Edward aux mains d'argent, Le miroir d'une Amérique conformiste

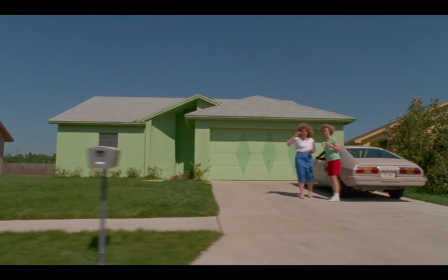Il voit des gazons et des trottoirs bien droits sur lesquels marchent, courent, font du vélo les habitants en ligne droite.
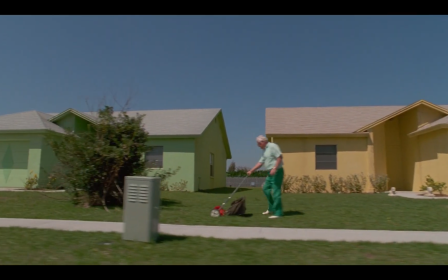Des gazons qui sont tondus de façon rectiligne, comme les enfants glissent en ligne droite en faisant des jeux d'eau. Burton figure ainsi la rectitude de l'American Way of Life, qui ne peut finalement pas sortir de ses rails. Et il le figure par la rectitude des travelling de sa caméra, qui est elle-même embarquée sur des rails qui ne peut pas en sortir.
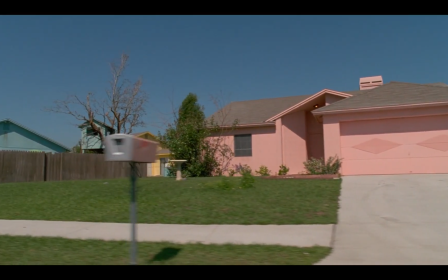Et ce sont les tout premiers travelling du film. Burton nous raconte tout ça à travers des mouvements de caméra. Ça, c'est du cinéma. Quelqu'un qui fait pas un mouvement de caméra pour rien, mais qui va lui donner du sens.
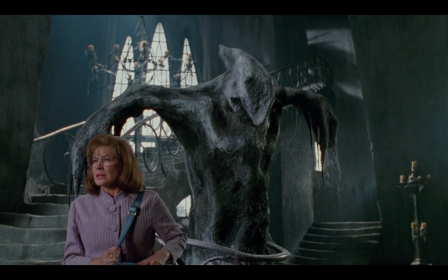Edward rentre ainsi dans l'univers rigide de la ligne droite, alors qu'il vient lui-même d'un univers sans aucune ligne, un château biscornu. Et justement, à ce moment précis, il se heurte à la vitre de la voiture, un écran qu'il ne peut pas encore traverser tant qu'il ne s'est pas harmonisé à cette société. Pour le moment, il y est juste superposé, à travers cet écran qui, comme une vitrine,
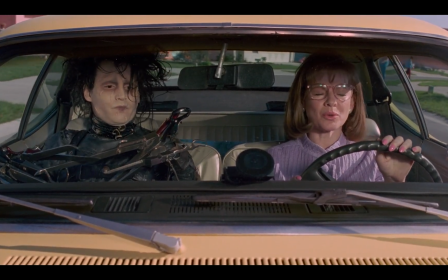lui montre l'image de la perfection américaine, un paraître perpétuel. Et cette harmonisation, c'est bien la première chose que va faire Peg.
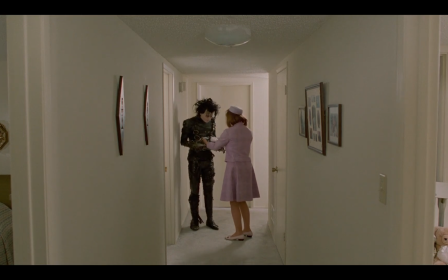Avant même de lui faire visiter la maison, elle l'habille et elle le maquille pour le rendre plus normal.
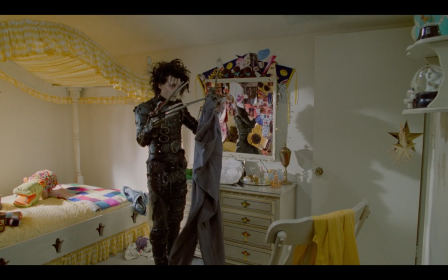Elle lui fait enfiler le déguisement de l'Américain moyen. Elle cherche innocemment à l'uniformiser.
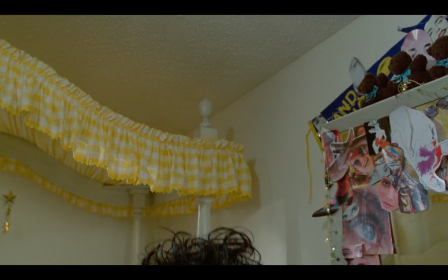Tout d'abord en lui donnant de nouveaux habits qu'il enfile par-dessus les siens.
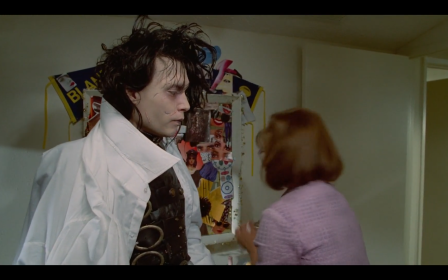Ce n'est littéralement qu'une surcouche, comme la peinture de toutes ces maisons que l'on enfile par-dessus,
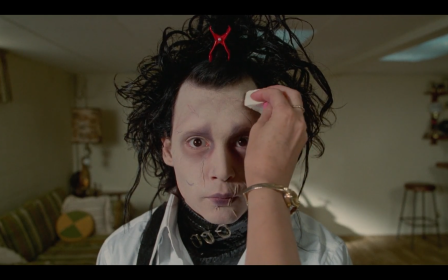comme la couche de maquillage qu'elle va lui apposer afin de lui rendre un teint normal. Elle le recouvre d'une couche de peinture, comme les maisons.
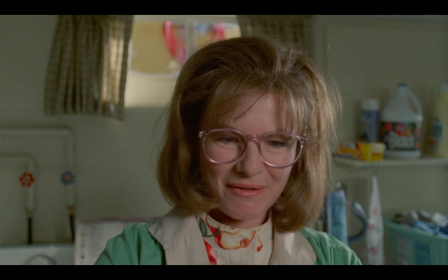Et en tentant de le rendre conforme à la norme, elle le rend absolument ridicule et inadéquat.
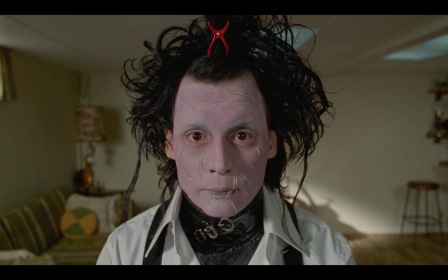Il devient ainsi aussi violet qu'elle l'était au début du film, sa propre illusion d'identité, de singularité.
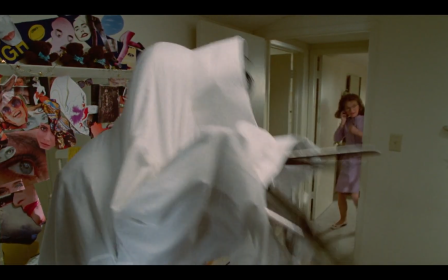Elle lui donne cette chemise qui n'est absolument pas apte à enfiler en pensant que c'est parfaitement normal pour lui. Exactement comme les Américains qui partent en voyage et qui parlent leur langue partout sans faire le moindre effort, en s'attendant à ce que ça soit leur langue à eux qui soit universellement comprise, de même que leur standard de vie, leur way of life. Mais Burton pousse plus loin cette réflexion en poussant Peg à essayer de changer jusqu'au mode de pensée d'Edward,
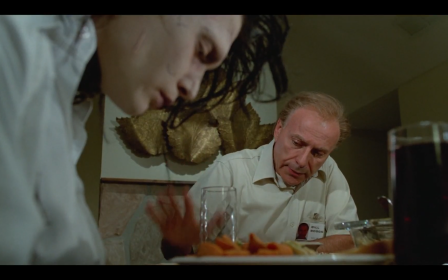tout comme le père, qui lui fera une leçon de morale que n'arrive en fait même pas à suivre ses propres enfants.
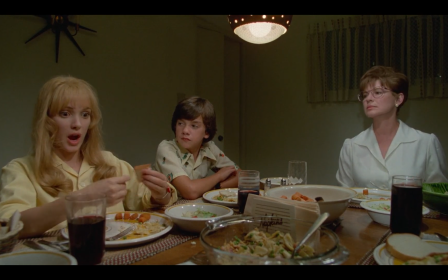C'est un lissage culturel en force, une métaphore de l'impérialisme américain qui cherche à standardiser à sa propre vision le monde entier,
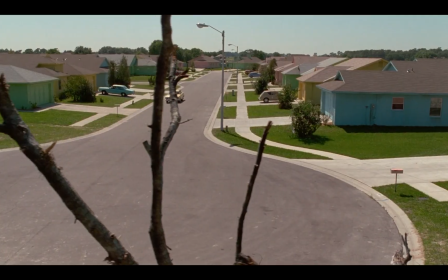tout en laissant littéralement à sa porte l'étranger, le château d'Edward, comme une réserve de natifs américains qu'on passe sous silence.
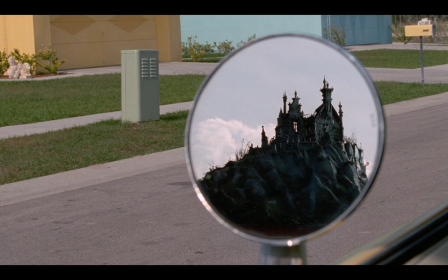Ce château qui est dans le rétroviseur, il est littéralement ce qu'on a laissé derrière, le passé des États-Unis qui la toise, mais qu'on choisit de ne pas voir, contre lequel on fuit. Et ce n'est que parce qu'elle ne peut plus vendre chez elle qu'elle va vers l'inconnu pour répandre le maquillage toujours plus loin, répandre l'American way of life, l'impérialisme américain. Et même si elle veut bien faire, elle est le conformisme ultime en maquillant Edward. Mais même en faisant ça, elle veut elle-même se conformer à ce que lui dit le livre.
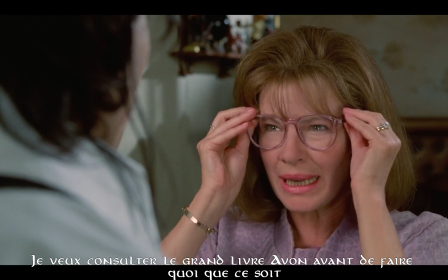But I just want to consult the big Avon handbook before doing anything.
Ou alors se conformer à ce que lui dit de faire la présidente de la compagnie.
Well, what imaginative suggestions.
On va demander à cet étranger de se conformer de façon absolue.
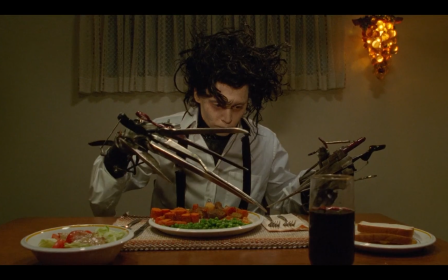Vêtements, règles et couverts qu'il ne peut pas utiliser en fait. Cette rectitude va se retrouver dans tout le film et culmine dans la scène du repas, où tout est totalement droit dans le plan.
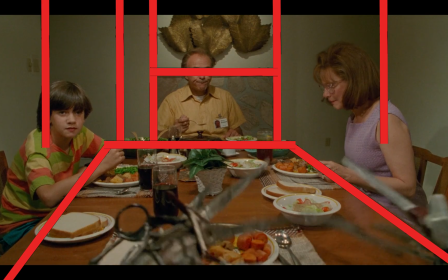Il n'y a que les mains d'Edward en fait qui se retrouvent comme des intrus dans ce cadre strict, et il ne faut surtout pas le regarder. Il faut faire semblant qu'il est comme les autres, fermer les yeux sur ce qu'il ne fait pas correctement, comme on a fermé les yeux sur l'existence du château. Et c'est également la pression du regard de cette société, dont Edward va devenir la bête curieuse, que Burton va mettre en scène.
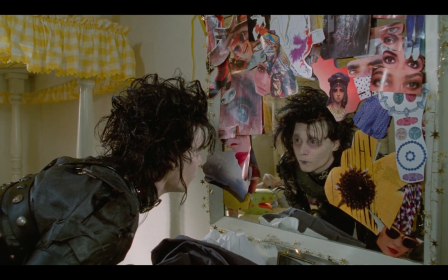Parce que la toute première fois qu'Edward se regarde dans un miroir, la première fois du film,
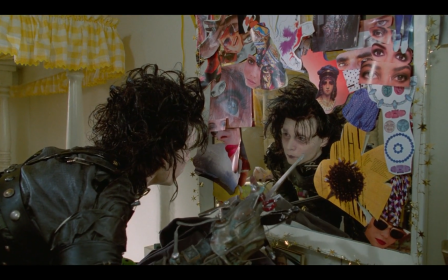mais aussi la première fois de toute sa vie, cela se passe littéralement sous le regard pesant de centaines d'yeux.
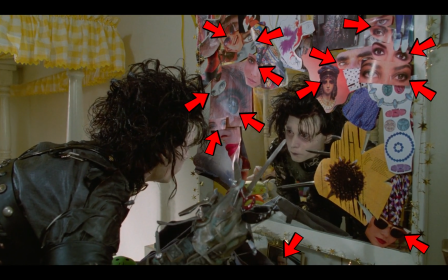Et que se passe-t-il? Il se blesse. Cette idée du regard de l'autre qui blesse souligne dès le début du film l'aspect négatif de cette image à laquelle on le contraint.
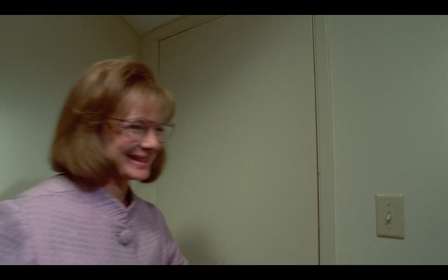Déguisé en Américain par Peg, il devient une image, un reflet, et non plus lui-même.
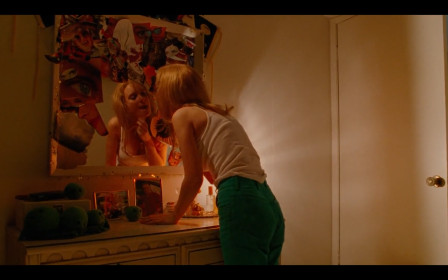Et justement, c'est là qu'il est le plus terrifiant. Pas en tant que lui-même, mais en tant que reflet dans le miroir, où Kim le découvrira pour la première fois.
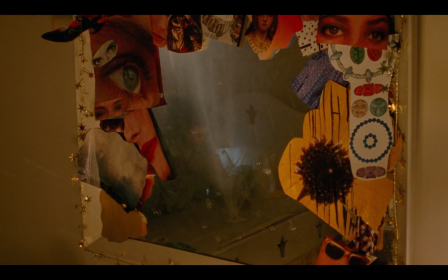Elle n'a pas peur d'Edward, mais de l'image qu'il renvoie à travers son miroir.
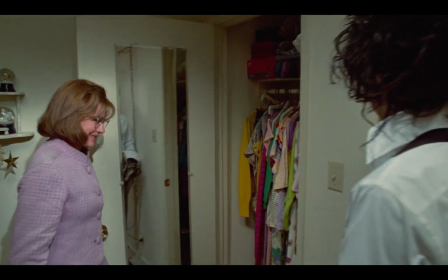De la même façon, lorsque Peg va le confronter de nouveau à son image, ce reflet souligne son inadaptation totale.
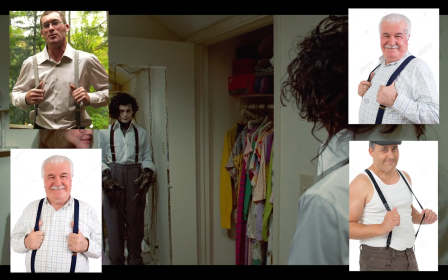En essayant de singer la pose de l'Américain moyen avec les pouces sous les bretelles, il les coupe. La superposition des deux est impossible. Et il va supporter de moins en moins l'étroitesse de ce reflet au fur et à mesure du film,
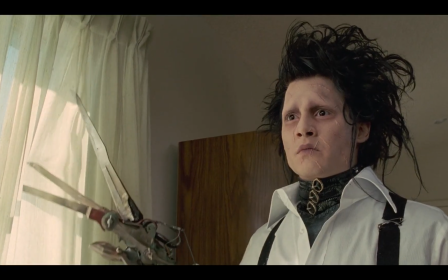frustré par cette société puritaine où l'on doit finalement cacher toutes ses émotions.
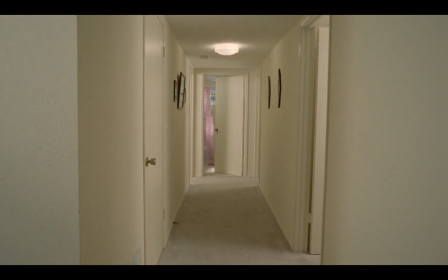Il ne supporte pas l'enfermement dans cette image qu'il doit donner, cette représentation en permanence, et la frustration de dissimuler son amour pour Kim.
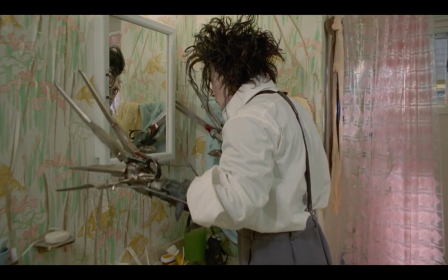Et en se regardant dans le miroir, ses émotions débordent le cadre. Il détruit tout ce qu'il y a autour de cette image.
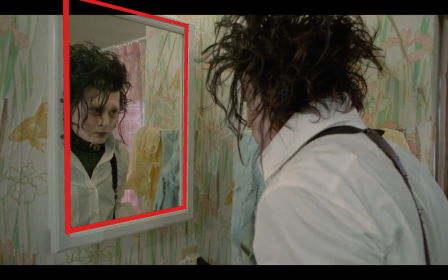L'image reste intacte, mais tout le tour est en ébullition. Même en crise de nerfs, on reste digne et propre sur soi. Cette idée d'image n'est d'ailleurs pas limitée au miroir, et s'est poussée beaucoup plus loin.
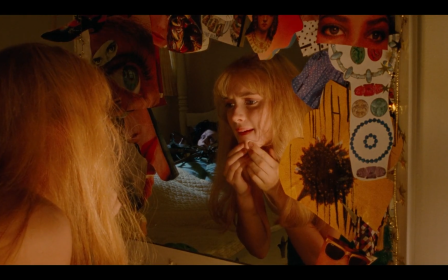En effet, parce que si Kim découvre Edward à travers un reflet, une image, de la même façon,
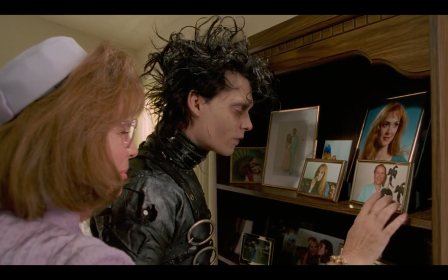Peg va présenter sa famille à Edward à travers des photos, des représentations.
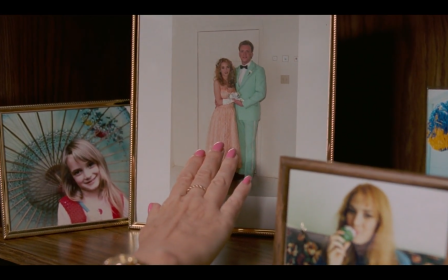À nouveau cette idée d'image parfaite dans un cadre, comme dans le miroir ou la vitrine que lui présentait la fenêtre de la voiture.
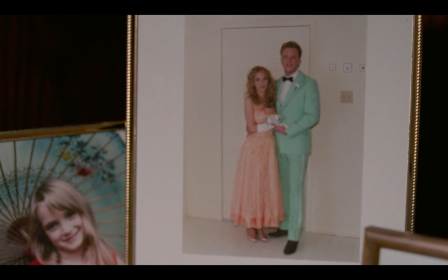Kim n'est qu'une image au départ, et c'est justement de cette image dont Edward va tomber amoureux, avant même de la rencontrer.
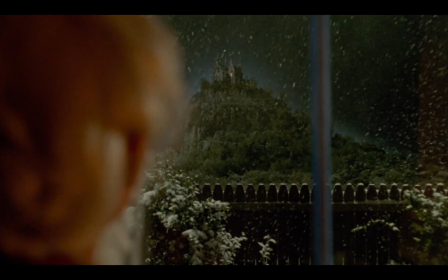Et comme cette image enfermée derrière un cadre au premier plan du film, Edward et Kim ne vont fonctionner que par écran interposé.
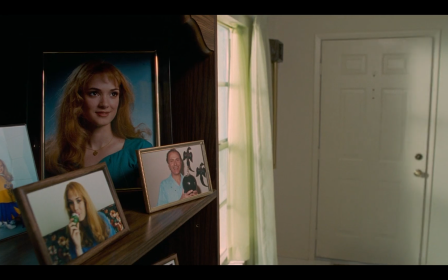On a donc la photo au début, puis la photo au retour du commissariat, la baie vitrée où elle le regarde tailler les roses,
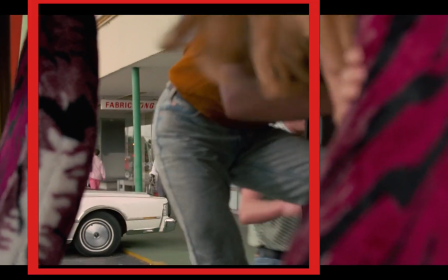le cadre dans le cadre de la portière du van, qui se referme d'ailleurs brutalement sur lui,
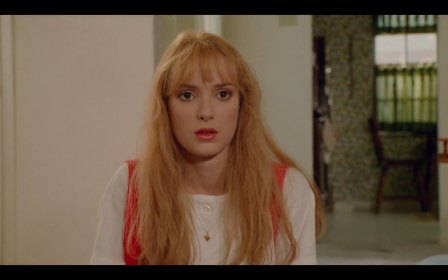et puis enfin la télévision elle-même, où il se regarde encore les yeux dans les yeux, mais à travers un écran.
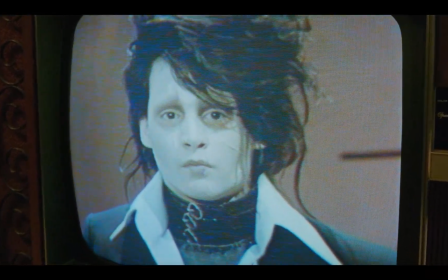Si Edward tombe amoureux de sa photo au début de son image, Kim va faire exactement la même chose,
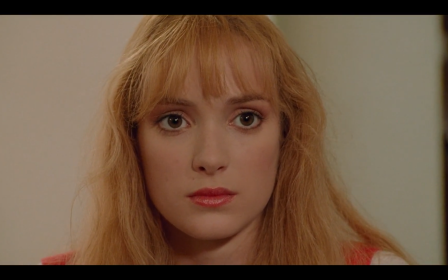le découvrir et tomber amoureuse de lui en tant qu'image dans le cadre de la télévision. Elle est également condamnée à garder un écran entre elle et lui tout au long du film et à jamais, enfermée dans cette représentation qui condamne l'être de cette société à rester dans
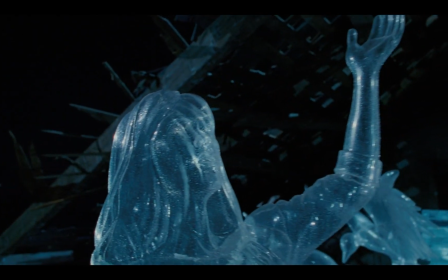un cadre où elle finira telle l'image glacée d'une vieille femme qui en est finalement prisonnière.
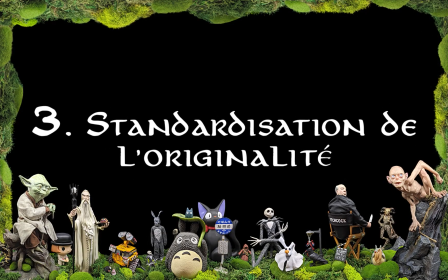On a donc un personnage principal qui ne connaît que la ligne courbe, qu'il va opposer à la planéité de ce monde qu'il découvre.
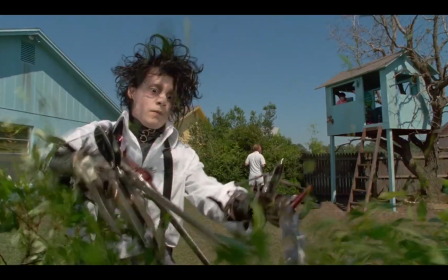Il va ainsi donner du volume à ce qui est plan, taillé dans les haies et les blocs de glace pour créer des courbes, des formes,
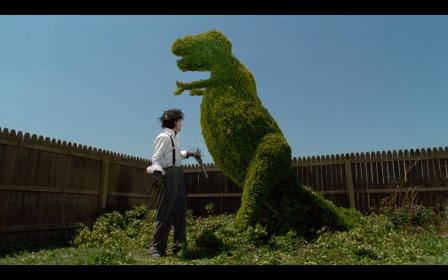remodeler cette société rigide. Tout d'abord par les arbres, puis par les chiens, puis par les cheveux de ses habitants.
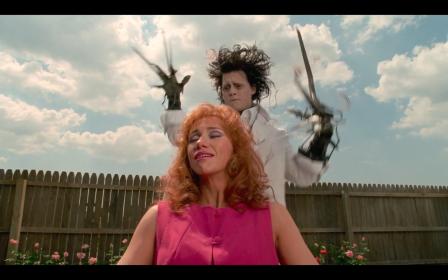Il a des ciseaux à la place des mains, dont le principe même est de couper ce qui est droit. Edward est le seul qui va chercher sous la surface, ne s'arrête pas à l'aspect ultra lissé de cette société. Il va tenter d'en révéler la beauté intérieure.
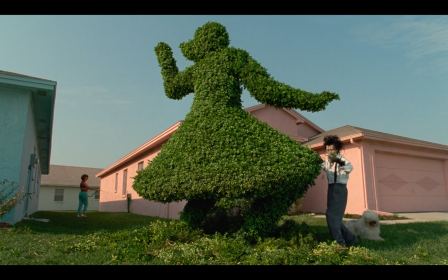Il arrive ainsi à voir la beauté sous la surface uniforme d'un buisson et d'un glaçon, et à en sortir une nouvelle forme unique. Mais au fur et à mesure du film, cette originalité va devenir elle-même conformisme.
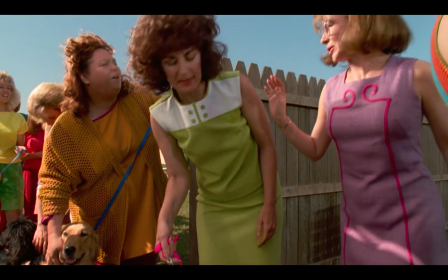Parce que ce talent artistique unique en soi devient dévoué à la production de masse.
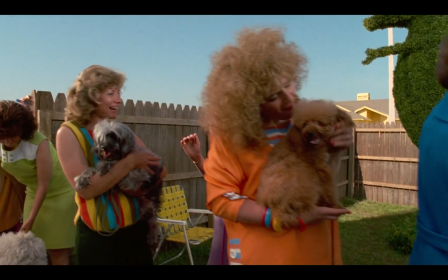Et donc malgré lui, Edward participe à cette standardisation de la communauté.
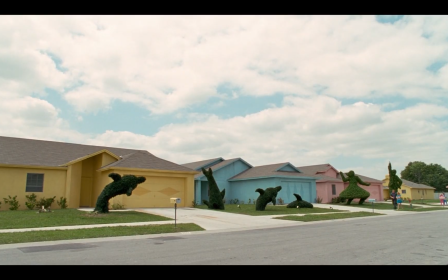Parce qu'à la fin, tout le voisinage a son buisson, son chien et sa coupe de cheveux taillée par lui.
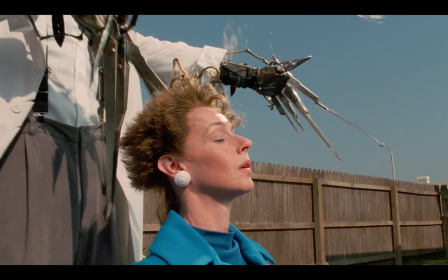À travers Edward, Tim Burton se pose ainsi la question de ce que va devenir sa propre originalité une fois qu'il en aura abreuvé le monde, où de nombreuses personnes vont se mettre à l'imiter ou à placarder ses dessins partout.